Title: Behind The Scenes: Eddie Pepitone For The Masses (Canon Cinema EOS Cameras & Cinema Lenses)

I'm Stephen Feinerts. I'm a director. I'm Graham Olivia. I'm a cinematographer. And today we're going to talk about this comedy special, Eddie Pepitone for the masses.
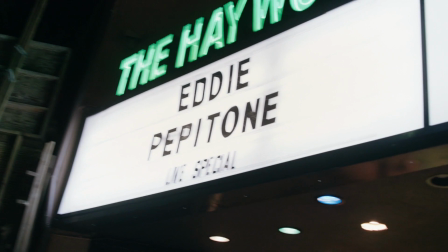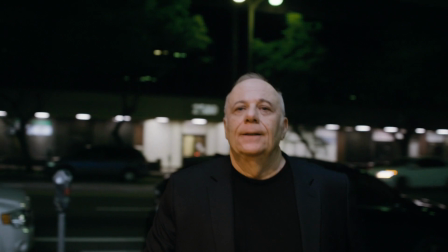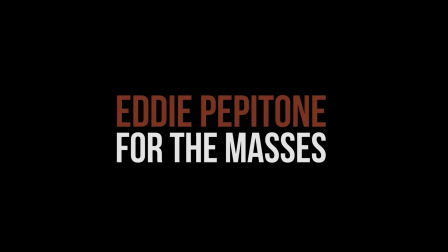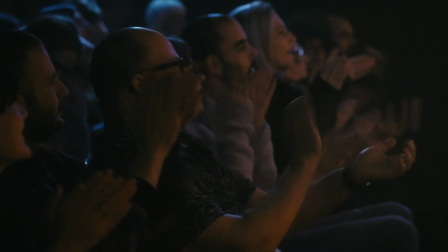[0:27]
I had this one in my mind for a while, actually, The Messy Office. I had pitched this idea to Eddie and he was totally on board with it.
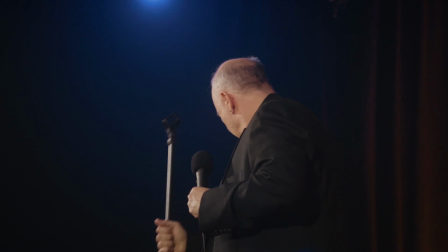[0:34]
I think we wanted to do something that really stood out. To feel almost like a one-man show, off-Broadway kind of feel.
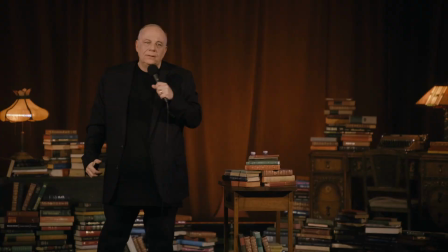[0:39]
Stacks of books everywhere. Chaos sort of fit with Eddie's style.
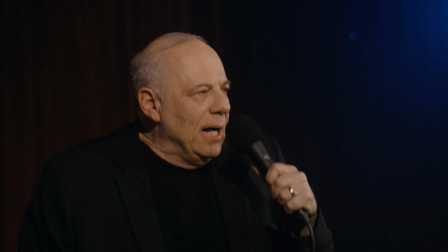[0:44]
The first special that I actually shot was with Graham in New York, in Brooklyn with Eddie Peppertone.
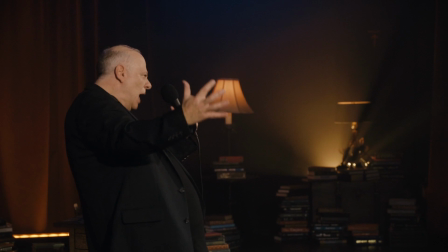[0:49]
And we actually did use the C300. We used five of those. So it's kind of coming full circle here. So for this special, we had an amazing array of cameras that we were able to use.
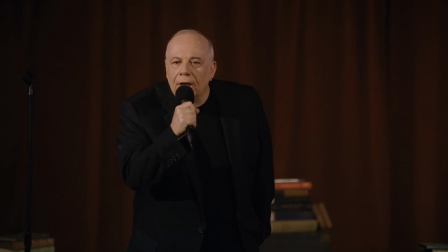[0:58]
It was great. We had six cameras and we had, you know, one right down the center. That was our A camera.
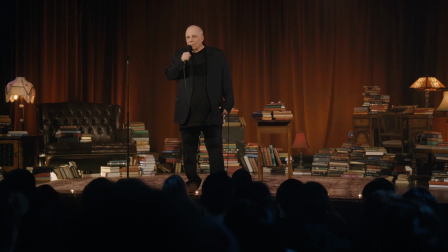[1:03]
That was a C700 full frame. We had another camera kind of off to the side, like mid house. That was another C700 full frame on a Dana dolly.
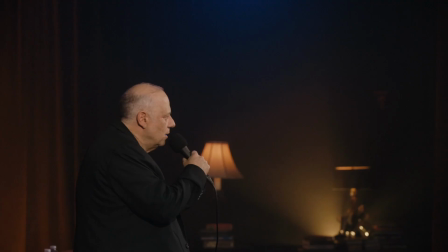[1:10]
That was just going back and forth. We had a camera in the back.
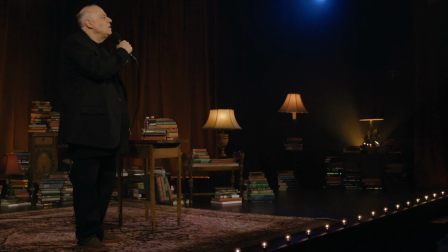[1:13]
It was a C700 Super 35. and that was just on sticks with a 30 to 300 on it just to get us the intimate close.
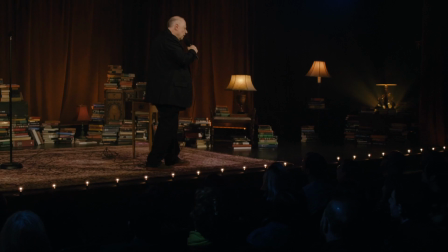[1:20]
Our fourth camera was a Steadicam and that was a C300 Mark II with a 30 to 105 on it. Whether it was a sort of a mobile tripod in different positions of the house, our fifth camera was another C700 full frame and that was on sticks that was right
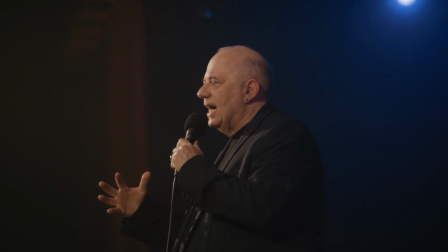[1:33]
up at the front of the house just to get an alternate shot from the one that was house left in the back.
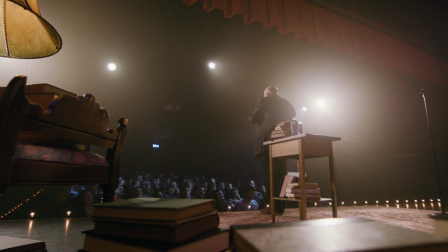[1:37]
Our sixth camera was one of my favorites which was a C300 Mark II, and that we had just the 24 to 70.
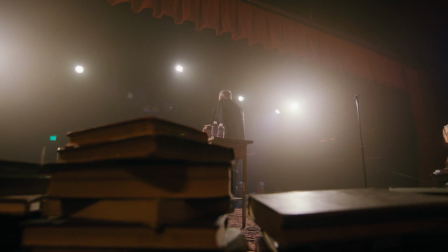[1:43]
But what was beautiful about it was this small camera that was able to kind of hide behind all the books on stage.
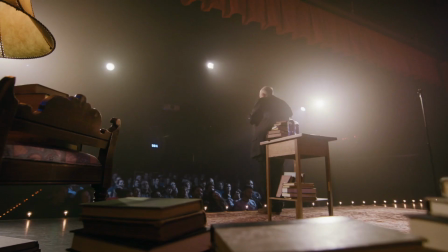[1:48]
And we had it on an automated slider that we'd programmed to just go back and forth. We had this amazing wide shot of Eddie with all the beautiful blue parts flaring the lens.
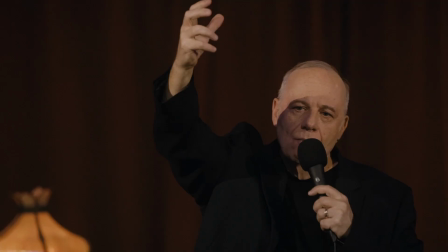[1:57]
It was a great shot and it was tracking. It added so much production value to it and you couldn't see it. And I've since gone on to use that auto tracking, auto focusing on jobs. And it's been just absolutely phenomenal. It's been really a great tool.
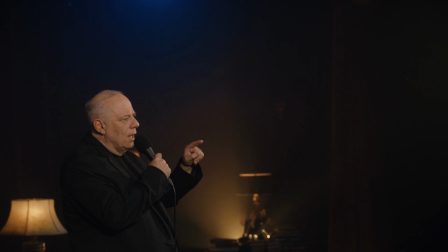[2:09]
It really starts with the comic and how they envision their special to be because at the end of the day, you know, this is something they have to live with.
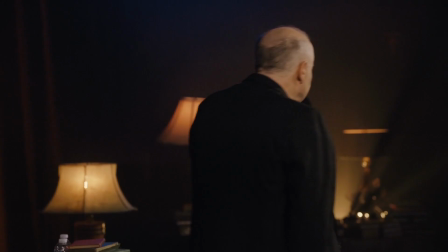[2:16]
It's really important to make sure that they're happy and that what we bring to life is sort of what they envision, you know, growing up, performing comedy, watching specials, and, you know, really making sure that they're happy at the end of the day. There's a lot of sort of negotiating that has to happen to make people comfortable to make it work, so you just try and push those as much as as you can.
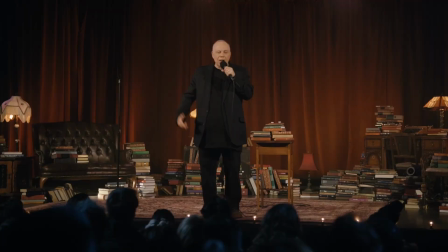[2:36]
The special's gonna be on iTunes, Amazon Prime, a bunch of different platforms. And so go check it out there.
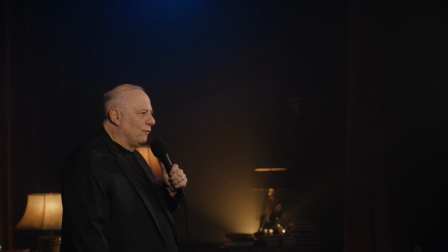[2:42]
It'll be there June 23rd.
I have a beautiful 2006 Honda Element.
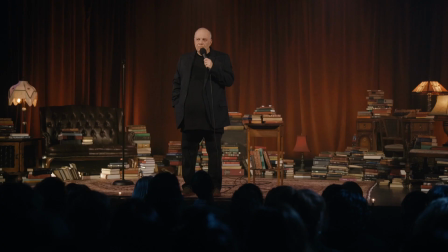[2:48] And you could have what I have if you put your noses to the grindstone.